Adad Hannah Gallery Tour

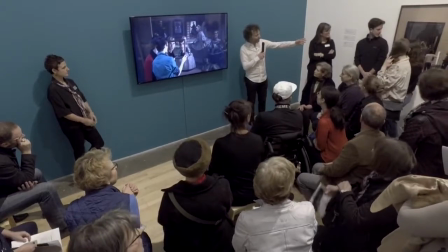238s
So here you see us shooting this video and
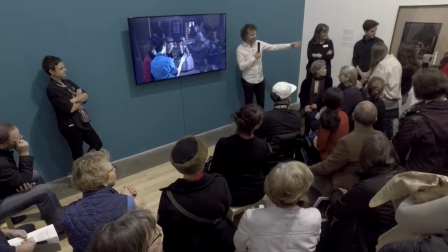243s
this actually was just a test shot but it ended up being a photograph that I've exhibited
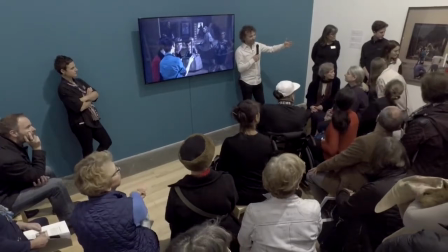247s
because we actually weren't posing in front of it but you really see that kind of the mirror here becomes like the surface of the painting and so you
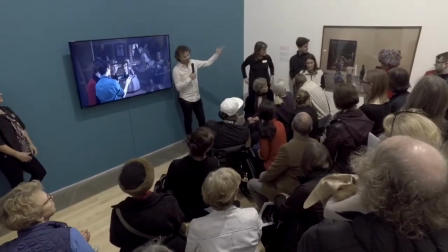256s
have you have the production of art in front and then we're in front of in front of this work producing video and this is the video that
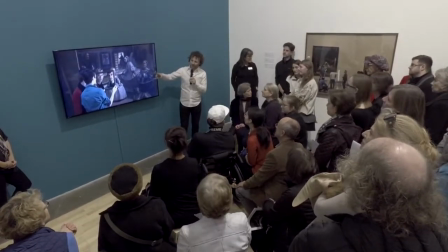265s
we were shooting and I've been interested in using mirrors as a way of kind of breaking down the surface of a painting and also by by
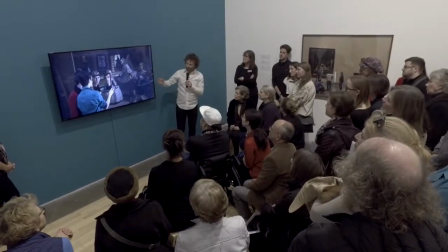273s
clipping off the outside the frame you there's a bit of kind of confusion between what's
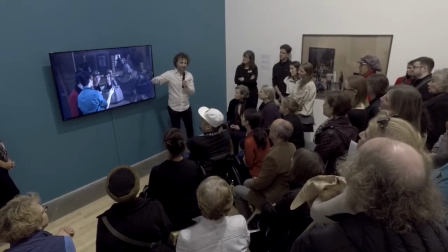278s
what's happening outside the picture and what's happening inside the picture and
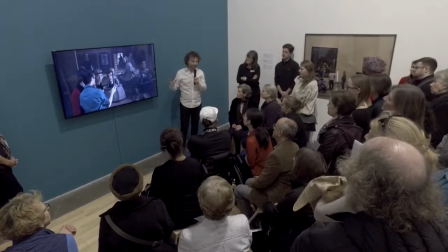284s
the videos just kind of technical detail the videos
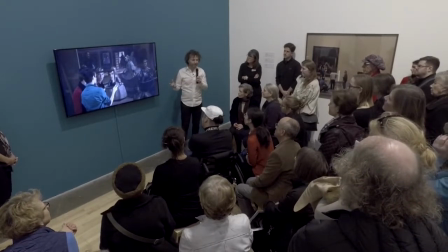289s
are all produced kind of the same way which is the scene in front of it is sometimes
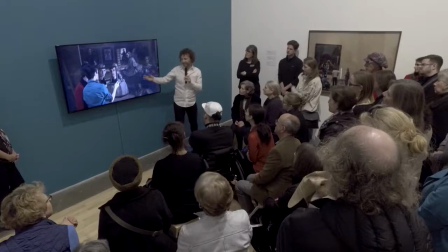295s
very set up and sometimes just very quick I mean this is not a big setup it's just two people holding a mirror some of the other ones you'll see it's a much
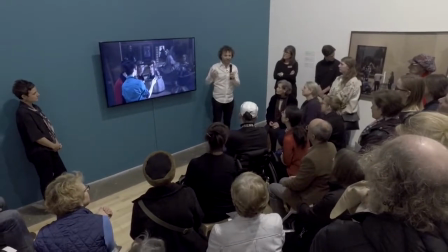302s
more in-depth setup but the production is always the same the the setup may change but the the production the cameras
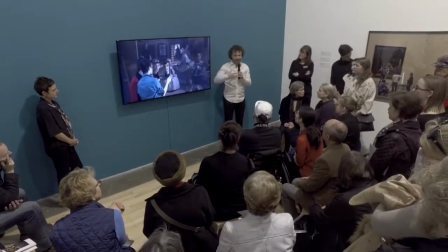309s
on a tripod and I press record and record for about five six seven eight minutes and then stop recording and then I trim off the
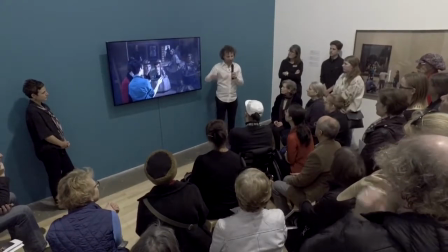318s
beginning in the end and the videos are then played real-time and then have about oh you'll see the screens will sometimes go black so there's like a
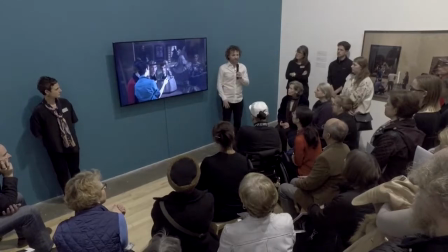327s
one or two seconds of black and then it starts again they can't loop because people are in a different position at the beginning in the end
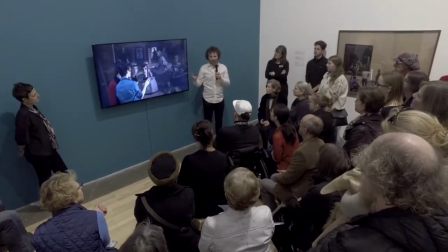335s
but also I find if you if you loop a video it's no longer kind of about time in the same way whereas each of these videos you
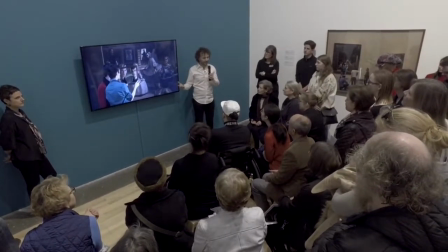343s
see in this exhibition is a certain period of time long and that's like a
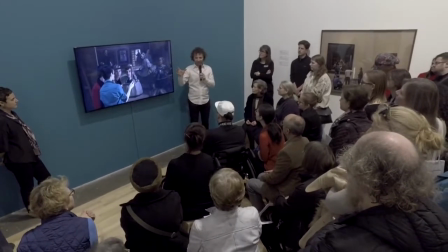348s
real-time section of recorded present at some past moment.
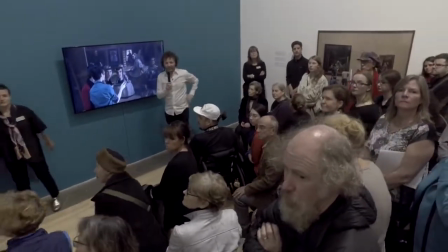356s
Over here, these were shot in the Musée de, what's it called?
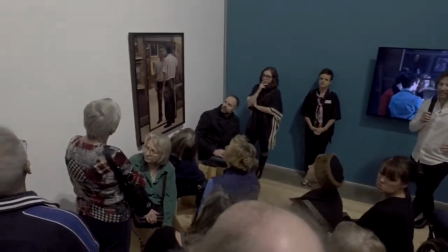362s
Musée de Beaux-Arts de Quebec. No, Musée Nationale de Beaux-Arts de Quebec in Quebec City.
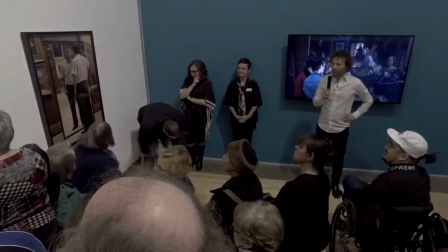369s
And they invited me in to work with their collection and to produce a project on location.
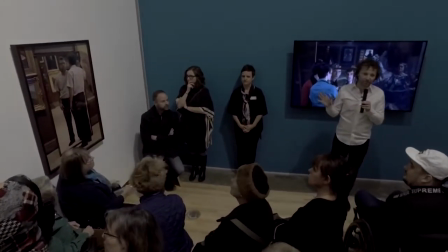376s
And the models here, so most of my models in my project,
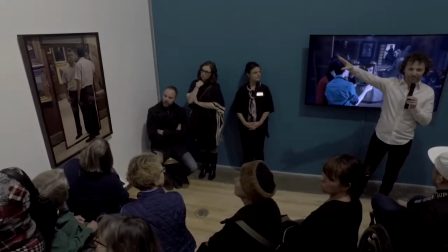380s
there's a room at the other end where there's a video and that's actors
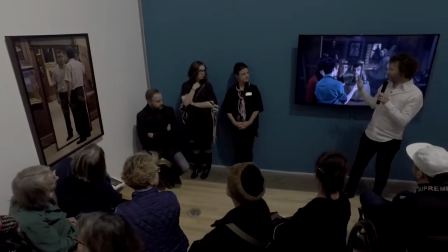385s
but everything else is mostly friends friends of friends and people that work in museums
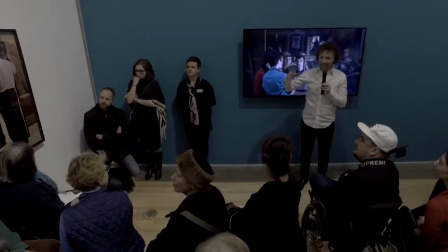392s
and when I do a project in a museum I invite I get the staff at the museum to send out an invitation a kind of broad
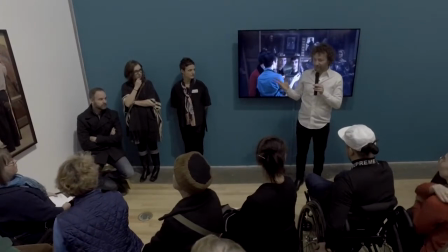399s
invitation to invite people to participate so this guy worked in the wood shop and the guy in the middle in the red shirt was a curator.
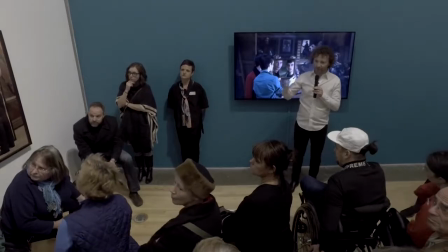408s
So there's all people from all the different parts of the museum will often take part in the work.
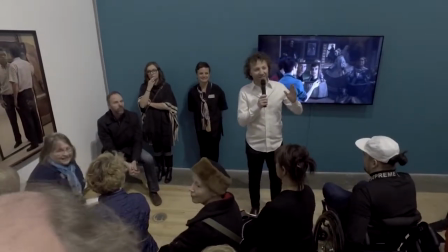417s
It's hard to see in here. You're going to have to come back to see it because it's hard to see.
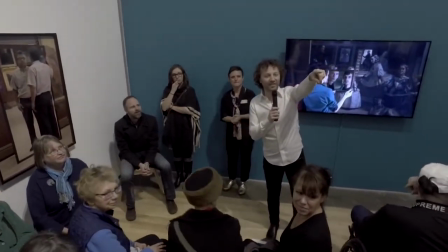422s
So over here is a project called Mirroring the Brodsky.